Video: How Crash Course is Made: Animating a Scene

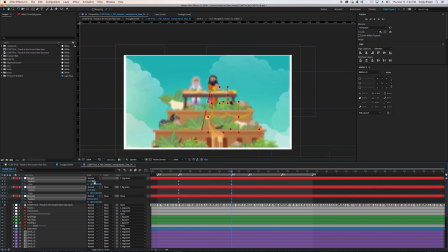scale and position are being manipulated on all three of the main controller nulls. So to give things a nice kind of fidelity, we're going to select all the keyframes here of position and scale.
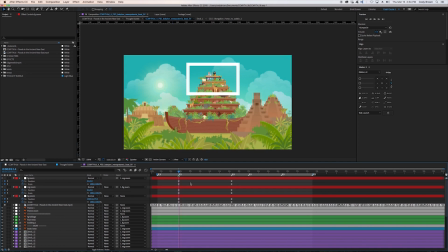We'll just do an F9 easy ease, so it eases in and eases out. And what that does is smooth the speed of inward and outward motion.
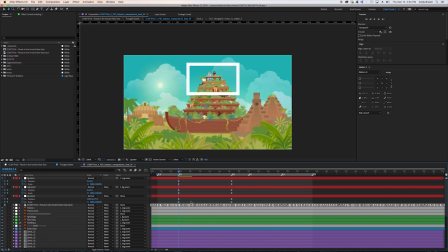So this is kind of looking cool already.
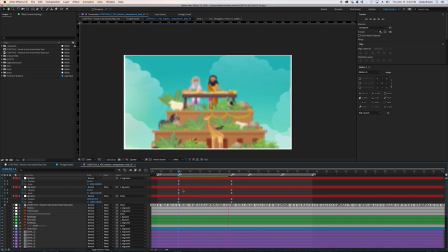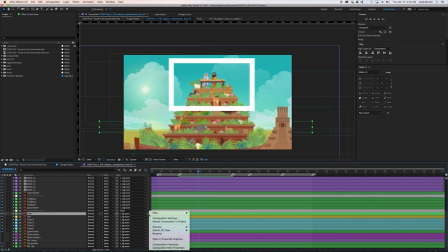So we got this. We're going to add a adjustment layer. And adjustment layers are an effect layer that affects anything below it.
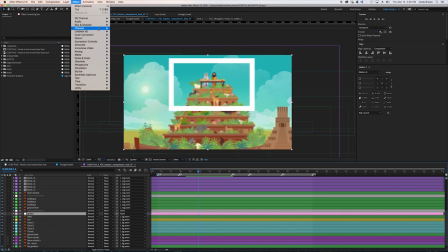And the effect that we're going to add is a Gaussian blur.
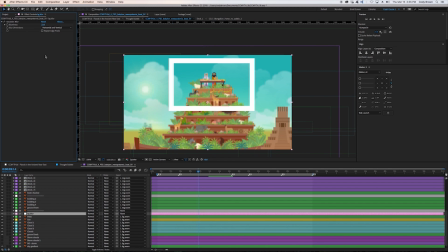And that will create a sort of depth of field effect, which will give it a cinematic feel.
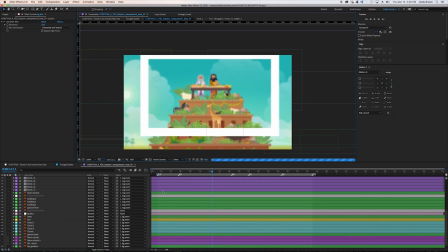Yeah, that's looking nice.
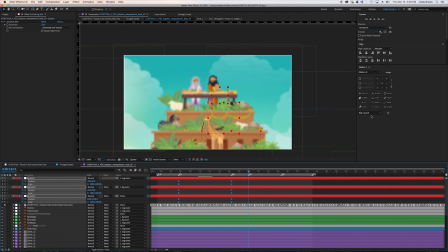So once we got the zoom in laid in, we will do the zoom out by copying the frames and reversing the order.
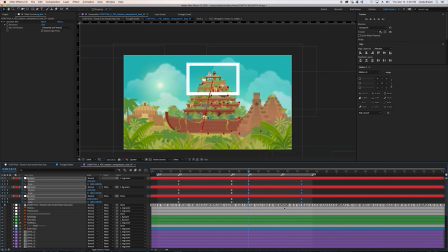And we did that using the plugin, Motion 2 plugin, which is great. But it's something that you can do without the plugin as well.
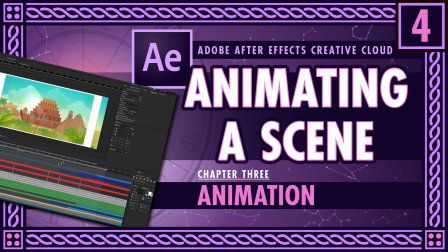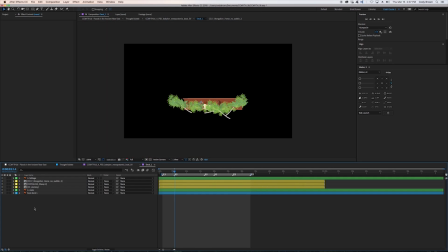So next here, we're going to drop those decks of the boat onto the main part of the boat.
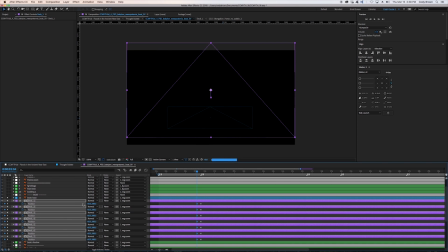So when you're doing some placement, it kind of helps to think in reverse. So when you copy or paste something, it may have the
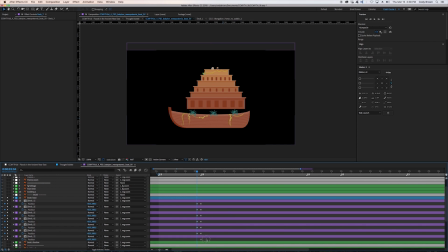position of where you want it to end versus where you want it to start. So you'll just place that ahead of time, and then you can do the movement after. So you have that reference point. Now we can animate it falling in.
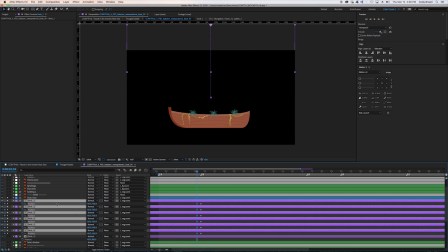We'll just crank that up so it's out of frame and dropping into frame like that.
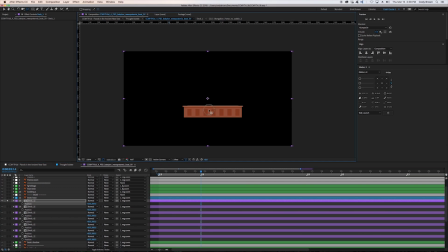So we're going to change the anchor points here like we did earlier, but since it got pre-comped, it has to be redone, as each effect is handled differently when it isn't pre-comp.
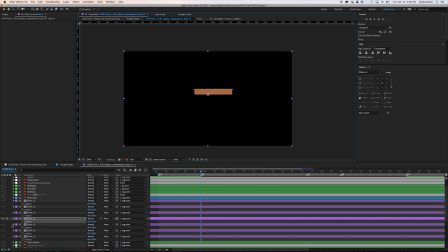So we'll just shift this one similar to what we did earlier. Slide this one over there. Get the top guys right there. We'll do a solo. There we go.
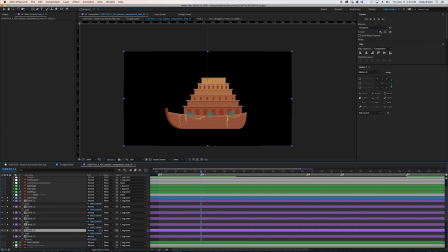This is closer to what we want since our anchor points were on the wrong spot, which is why we redid it. So here we're gonna do the famous squash and stretch technique that animation has used for ages.
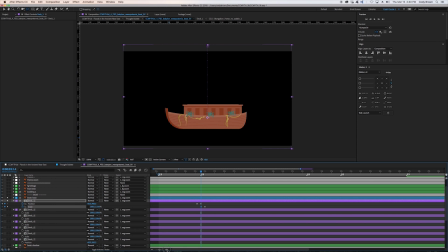This is just kind of like the motion graphics version of it. And the reason why you do this is just to give it life and gives it character, kind of a fun cartoony feel. So we'll do a nice system of
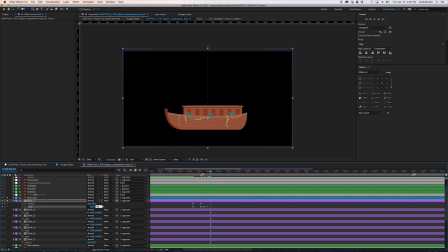scaling up and scaling down, and then having each iteration of it lessen as time goes on, and this creates the effect that it looks like it's sort of made out of jello or something.
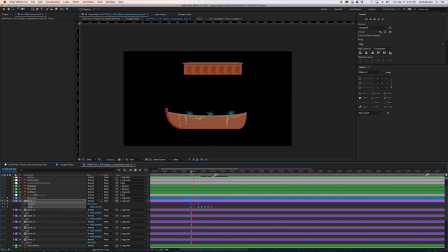Yeah, it's just a fun way to do it. That looks pretty good.
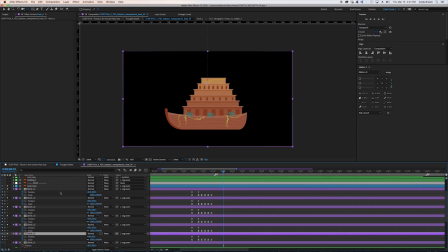So what we're going to do here is we're going to copy the scale parameter and apply it to each of the layers, and then offset it.
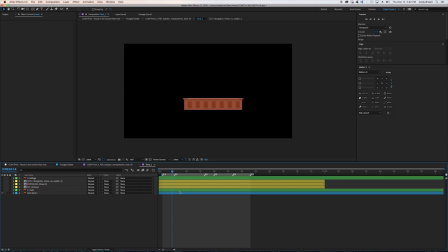And that'll create a nice kind of like, I want to say like pancake stack effect,
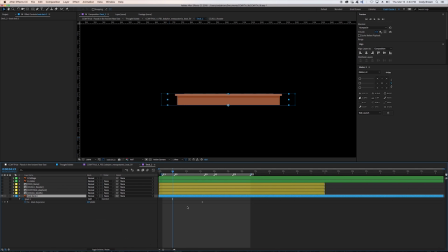where all the effects are slightly offset by one frame or so, and that'll create the look and feel of
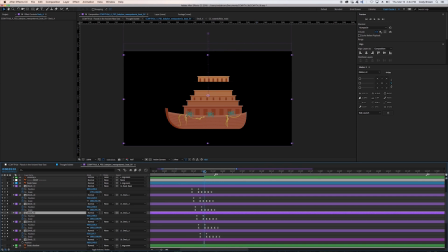it all interacting with each other. And we're also going to do some parenting.
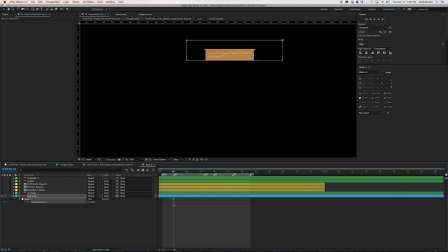I'm just going to tweak the layers so that they affect each other by parenting them.
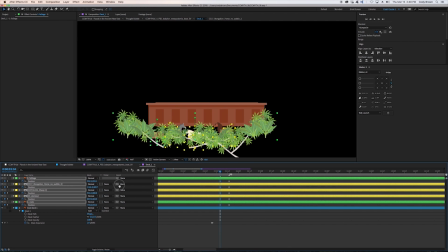So we're going to do something similar that we did earlier. We're going to make 2 keyframes,
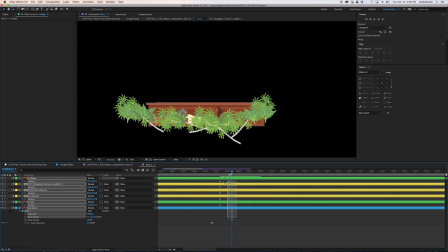and that's just a quick way to do a reference point to where the art has been placed without losing the initial starting point.
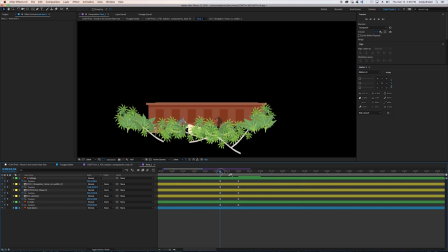We're just going to slide it up here, and boom, I got that.
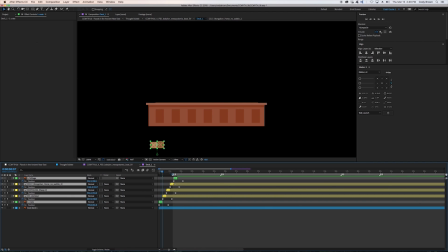So similar to the boat docks, or sorry, the boat decks rather, we're going to offset them to create that pancake style again,
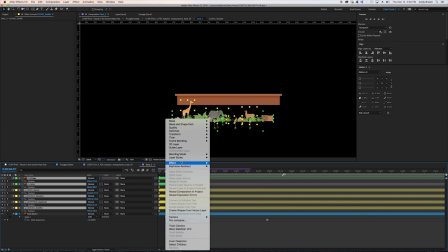but just a few keyframes using the sequence layers function.
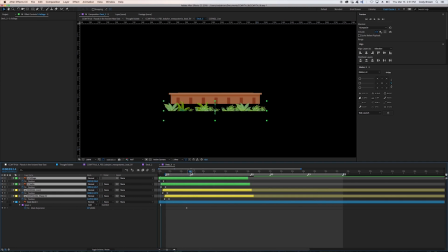And as you can see, we're just speeding through this.
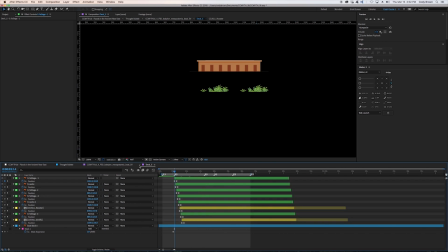It'll create that slight offset and kind of creates a more wavy type of feel to the transition.
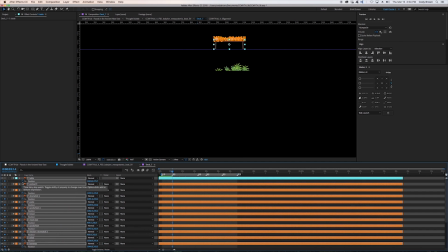So this is looking pretty good. Now we're just going to jump in to each of these layers and add the details, the characters, and the animals.
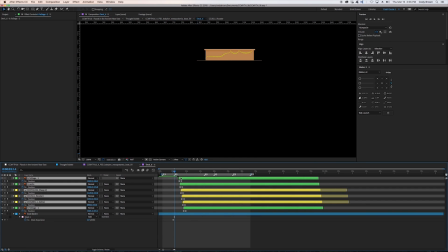And as you can see, I'm jumping back and forth to the
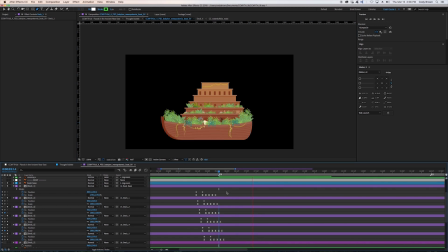main comp, and you can see how all the layers are working together now.
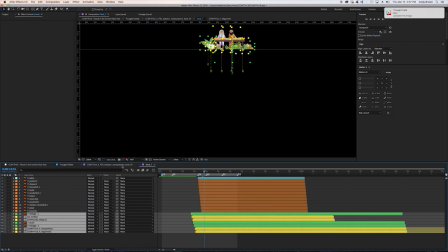And using this type of offset, you can see this type of
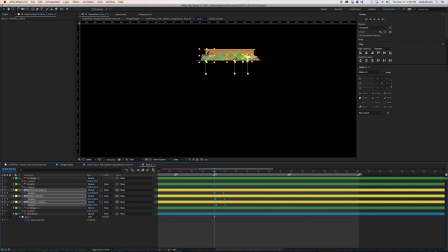there's a type of motion that's almost like you're climbing the stairs as the camera's moving, and that's
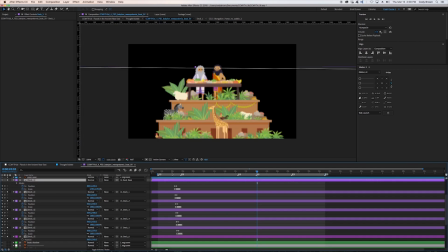a good use of motion design and using all the tools available to make something interesting.
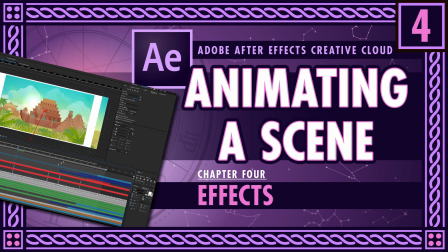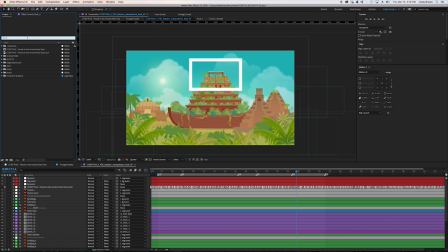And up next, we're going to add some previously made storm clouds, and we can just check the project panel here.
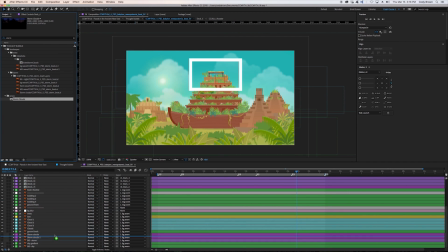It's as easy as clicking and dragging in, and it is a pre-comp, so if we do need to go edit what's inside, we can just double click and expand it that way.
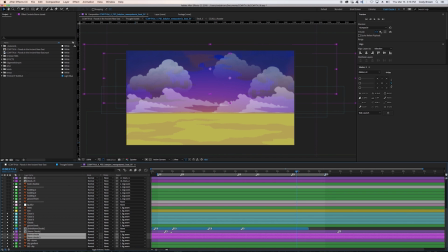Lots of good stuff here, exactly what we're looking for. We'll just delete these markers here. And we're going to attach the storm clouds that we just brought in and attach them to the background null. And that'll just, that'll glue
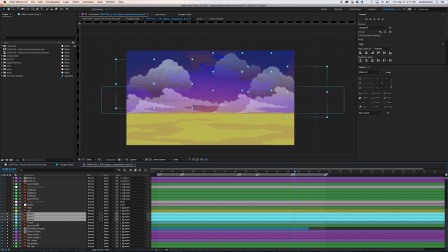that type of movement to that background null there. We're just going to add some
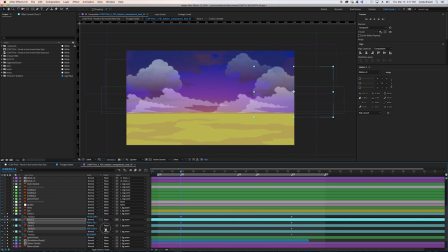movement, simple movement to the clouds to give it a little bit of layering and some parallax effect. Make it look like there's some wind in the distance. Just livens up the scene a bit.
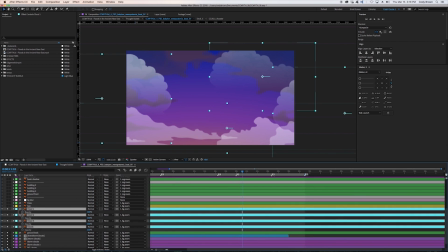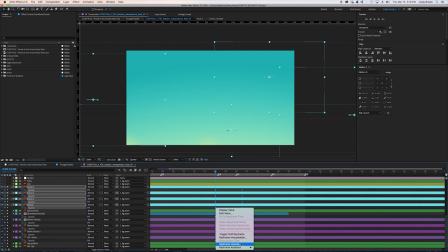So these plain clouds are just going to fade out and transition to the storm clouds.